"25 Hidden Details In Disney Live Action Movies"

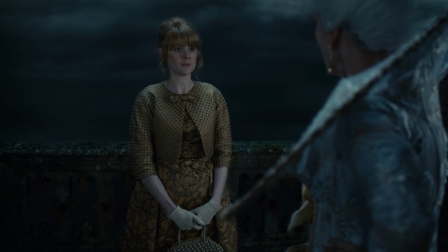She also has the same hair color and style, paying homage to the original animated character.
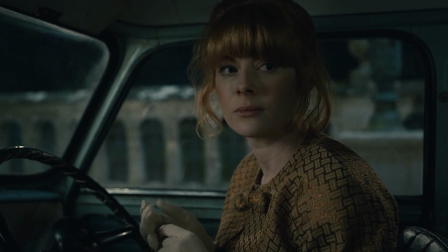Wear it. It looks good.
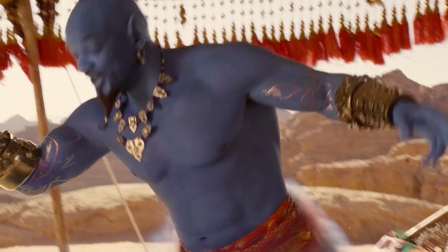When Aladdin and Genie are talking about the terms of making wishes and turning into a prince, the magic carpet is having some fun of his own in the background.
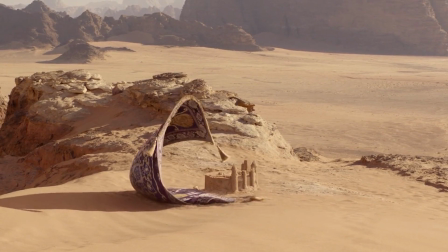If you look closely, you'll notice he's actually building the iconic Disney Castle logo in the sand.
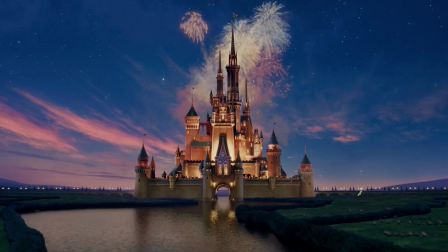He even throws some sand over it to mimic Tinkerbell flying by.
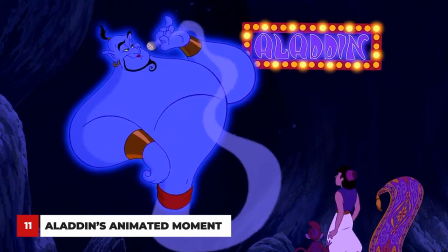Some of Aladdin's unique animation managed to make its way into the live-action remake.
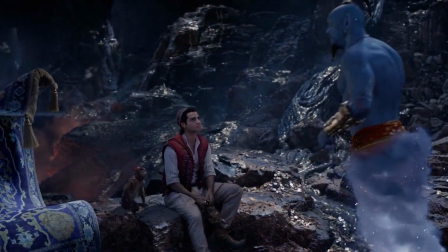When Genie is explaining wishes to Aladdin, he pulls out a scroll featuring familiar animated versions of Genie, Sultan, and Aladdin.
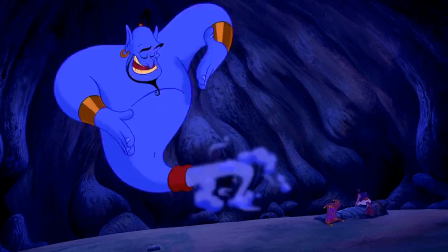It's a perfect reference to the classic animation style, and a quick homage to Robin Williams' amazing version of the character.
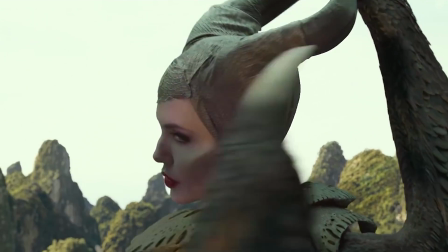Maleficent doesn't turn into a dragon in the live-action films, but Disney made sure to at least reference the witch's unforgettable transformation.
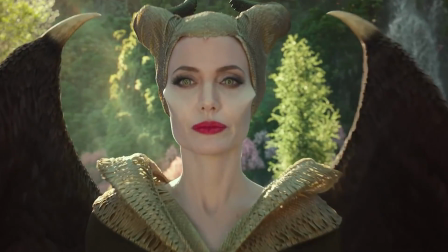In this scene, her costume looks like it has scales, and even takes on a greenish hue.
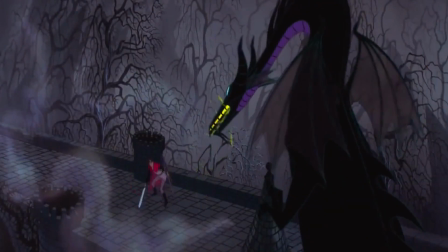A nod to the dragon's epic wings and green fire from Sleeping Beauty.
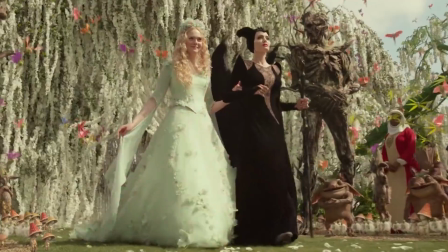Aurora is seen wearing a pink dress to her wedding, and you definitely didn't miss it changing to blue and back again.
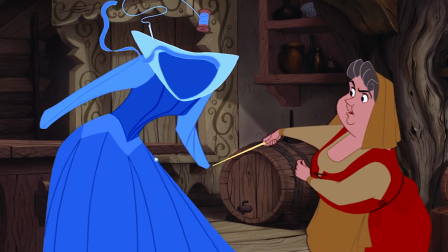Similar to this scene and the fairy's disagreement over which color the princess should wear.
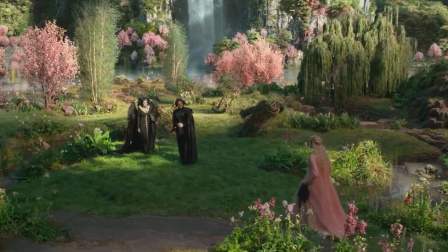Make it blue. Make it pink.
But there's a subtle thing about one of her other dresses that you might have missed.
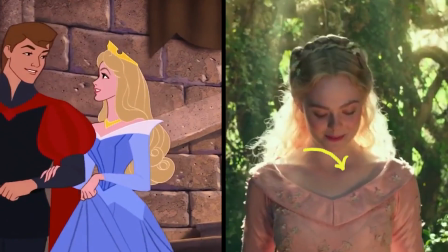This pink dress that she wears to the dinner party features the iconic Sleeping Beauty collar. color, which was actually Elle Fanning's idea.
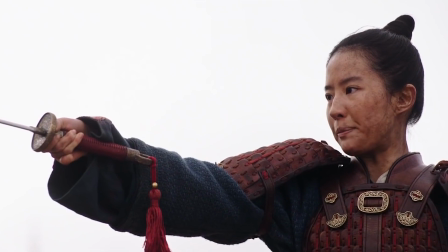Mulan's clothes in the live-action film are often shades of blue and red to pay homage to the animated character's style,
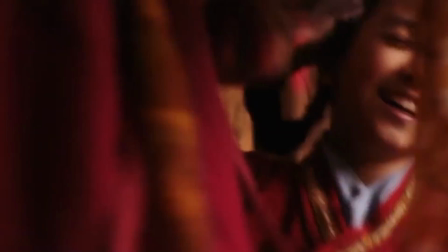but did you notice the Mushu-inspired outfit? In this scene, Mulan is a troublesome child wearing lots of red and gold.
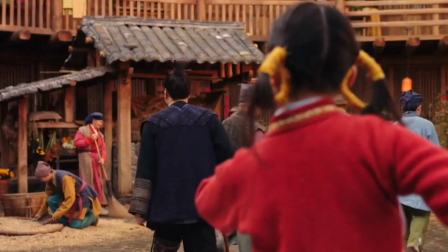The colors represent the dragon's colors in the animation. Plus, the gold ribbons in her hair and the way it's styled kinda remind us of Mushu's whiskers.
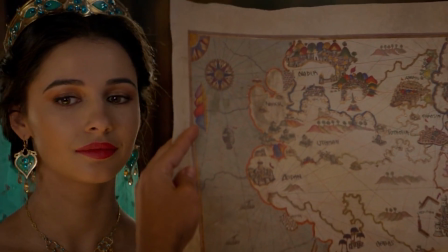When Prince Ali is trying to figure out what kingdom he actually rules, Genie's got his back by conjuring a map of made-up places.
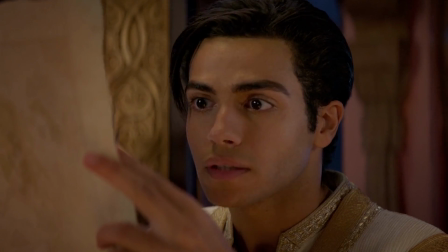If you look closely, you'll notice that the map includes famous Disney landmarks like Fantasyland,
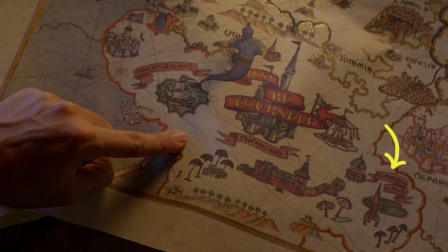Adventureland, Tomorrowland, and either Cinderella or Sleeping Beauty's castle.
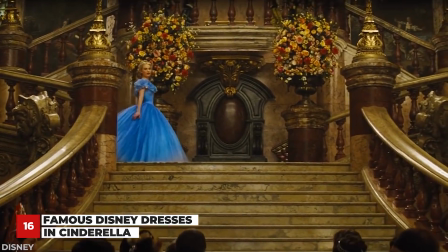Cinderella brought more than one princess's famous ball gown to life in the live-action remake.
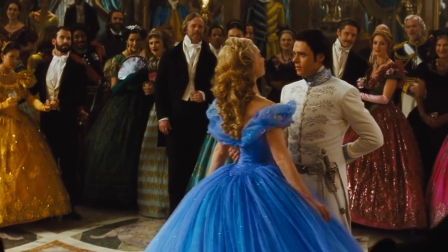In the background of the ball, you'll see lots of brightly colored dresses inspired by various Disney princesses.
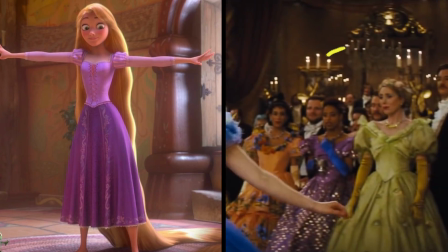There's a bright yellow dress for Belle, a green gown for Tiana, a purple dress for Rapunzel, and shades of blue that remind us of Jasmine.
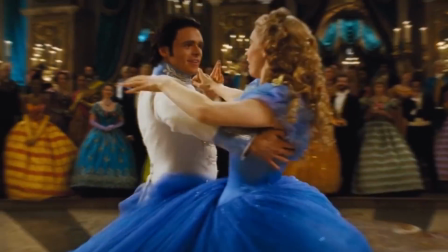What other Disney princess dresses do you spot in this scene?
Believe me, they're all looking at you.
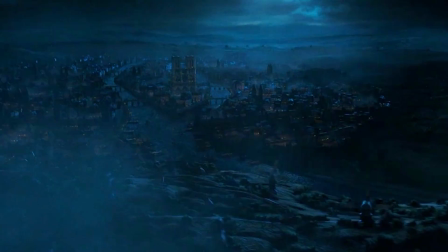When Belle and the Beast head to Paris, there's a landmark in the distance that's notable from being the focus of another Disney movie.
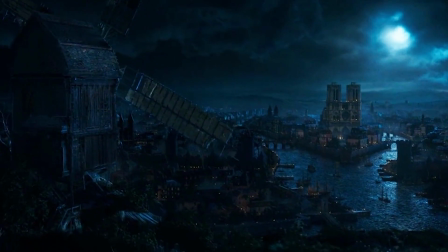Can you spot it?
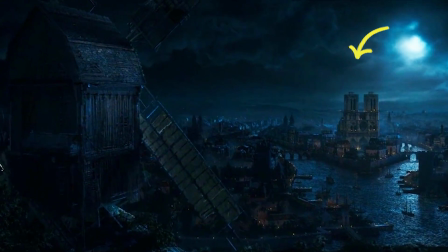Yep, that's Notre Dame, a Parisian structure that just had to be included as a shout-out to 1996's The Hunchback of Notre Dame.
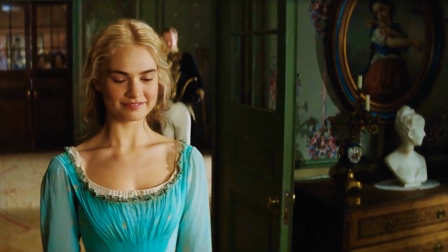There appears to be a small painting hanging in the background of this scene in Cinderella that resembles another Disney princess.
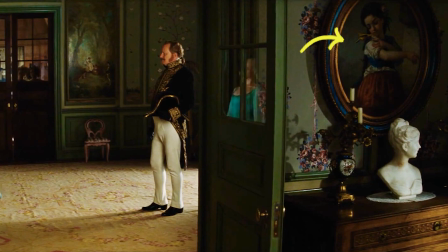With a red and blue dress, raven black hair, and what appears to be an animal companion,
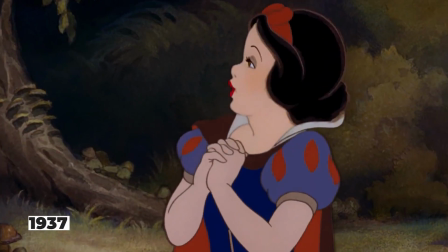it seems to be a quick shout-out to Snow White, whose 1937 debut makes her the first official Disney princess.
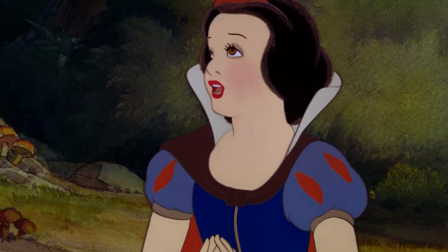I'm so ashamed of the fuss I've made.
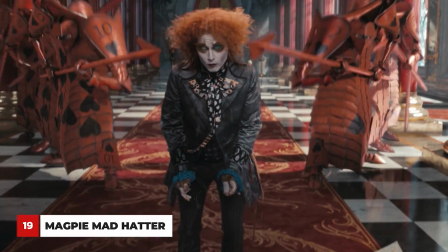If you look closely at the Mad Hatter's outfits throughout the Alice in Wonderland movies, you'll notice his clothes are patchwork and look homemade.
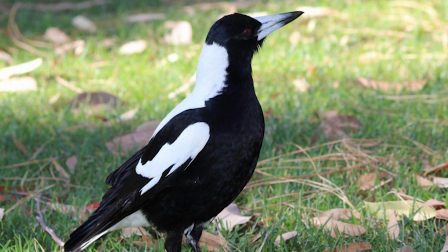Costume designer Colleen Atwood took her inspiration for his look from a magpie.
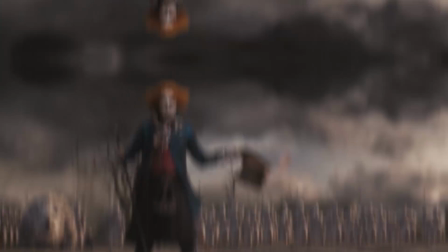They're known to collect random things they find interesting and use them in their nests, suggesting this is the exact same way the Hatter creates his wacky wardrobe.
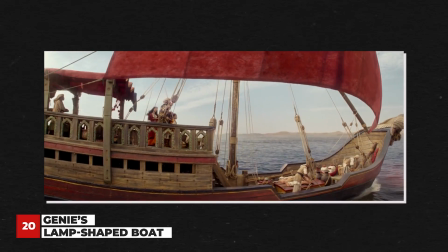Naughty.
Did you notice the unique shape of Genie's boat at the end of Aladdin? It looks an awful lot like the lamp he used to be imprisoned in.
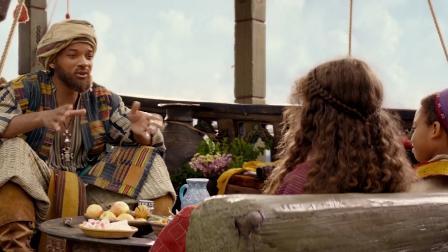Now, instead of being in his own personal jail cell, the lamp-shaped boat represents his freedom and independence.
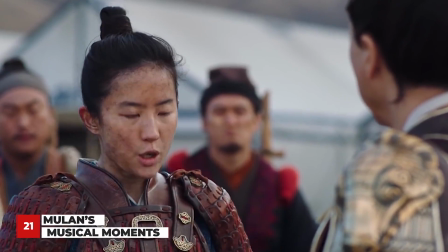Ah, I see what you're doing. You hooked me.
The live-action Mulan isn't a musical, but that didn't stop some musical moments from being snuck into the new film.